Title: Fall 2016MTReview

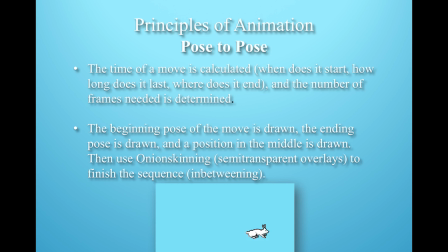Now, pose to pose is also one of the straight ahead principles of animation.
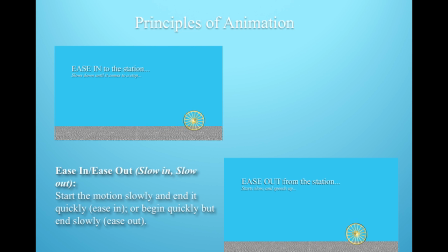Now, ease in and ease out is also called slow in, slow out. In After Effects, we ease in to the station. So ease in starts out fast and slows down. And in After Effects, we ease out from the station.
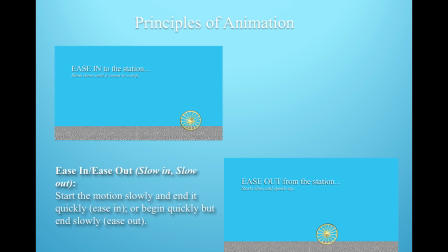It starts out slowly and speeds up. So remember that.
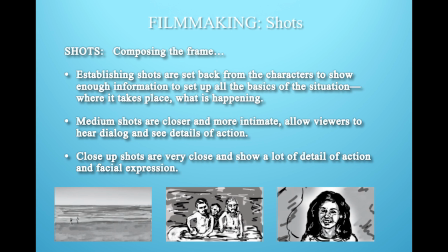And some shots in filmmaking. We compose the frame. Establishing shots are set back from the characters to show enough information to set up all the basics of the situation, where it takes place and what is happening. So you see on the far left at the bottom, this is an establishing shot.
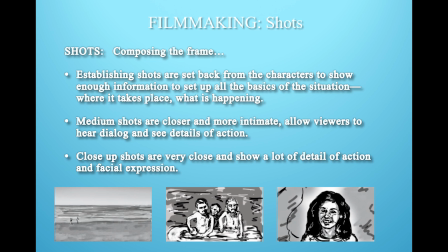Medium shots are closer and more intimate and allow the viewers to hear the dialogue and see the details of action. So you see there's a medium shot. You can see that the characters are shown from the waist up. And then a close-up shot is much closer and shows a lot of detail of action and facial expression,
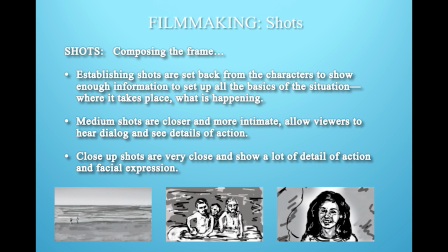so you can really focus on that particular character.
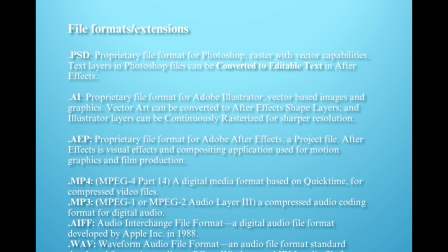Now, some of the file formats and extensions that we've used. The PSD file is really important because that's what we're using to import into After Effects. This is the Photoshop file format that allows you to have layers, and you can have actual text layers,
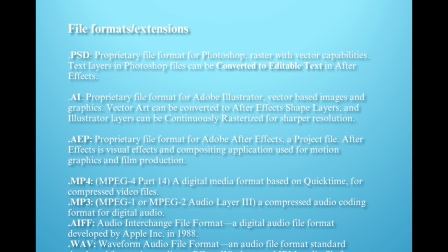which when you import into After Effects can be converted to editable text. An AI file is an Illustrator file. It's a proprietary file format for Adobe Illustrator.
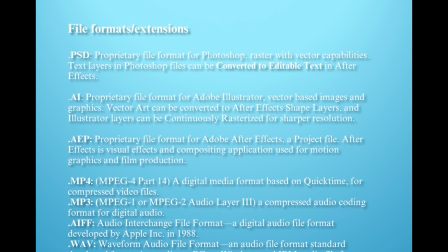It's vector-based imagery, and it has the ability to be imported into After Effects and then changed into shape layers, which you can use and do anything to it that a shape animation can do.
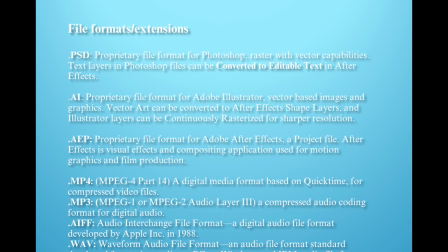Also, Illustrator layers can be continuously rasterized for sharper resolution so that it keeps changing the resolution as you zoom in. This is much different than what happens with a Photoshop file. The AEP file is the proprietary file format for Adobe After Effects.
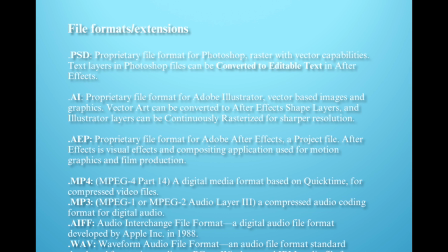A project file. After Effects is visual effects and compositing application that's used for motion graphics and film production. And then the other types of files, the MP4, this is the type that we have been outputting,
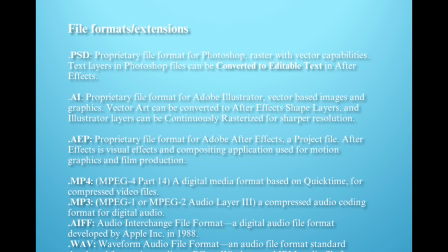which is a digital media format based on QuickTime for compressed video files. And that's what we get when we use the H.264 and we apply the compression that we've talked about in class.
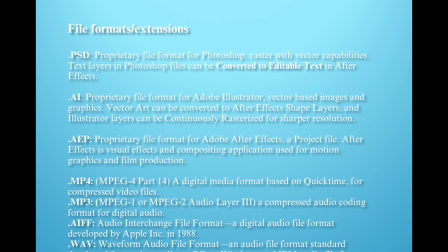An MP3 is also an audio coding format for digital audio. So it's got a similar name, but it's a different type of file entirely. AIFF is an audio interchange file format, which is a digital audio file format developed by Apple Incorporated in 1988.
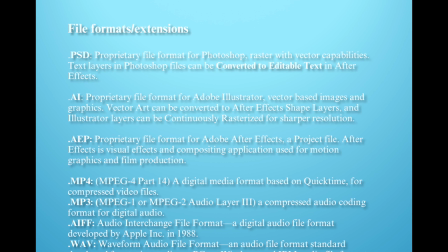And this is a file format that is not compressed. And then a WAV file is a waveform audio file format, an audio file format standard developed for storing audio on PCs. a Windows and IBM audio file format.
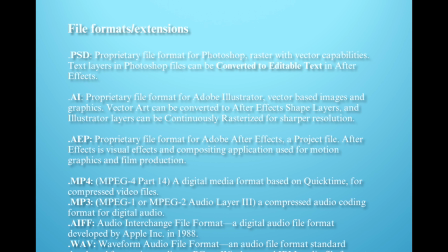So we also use the WAV files because they are not compressed when we're importing some of our sound. If we have trouble with loss of clarity in the sound, we'll want to make sure it's a WAV file before we import it. And that's the end.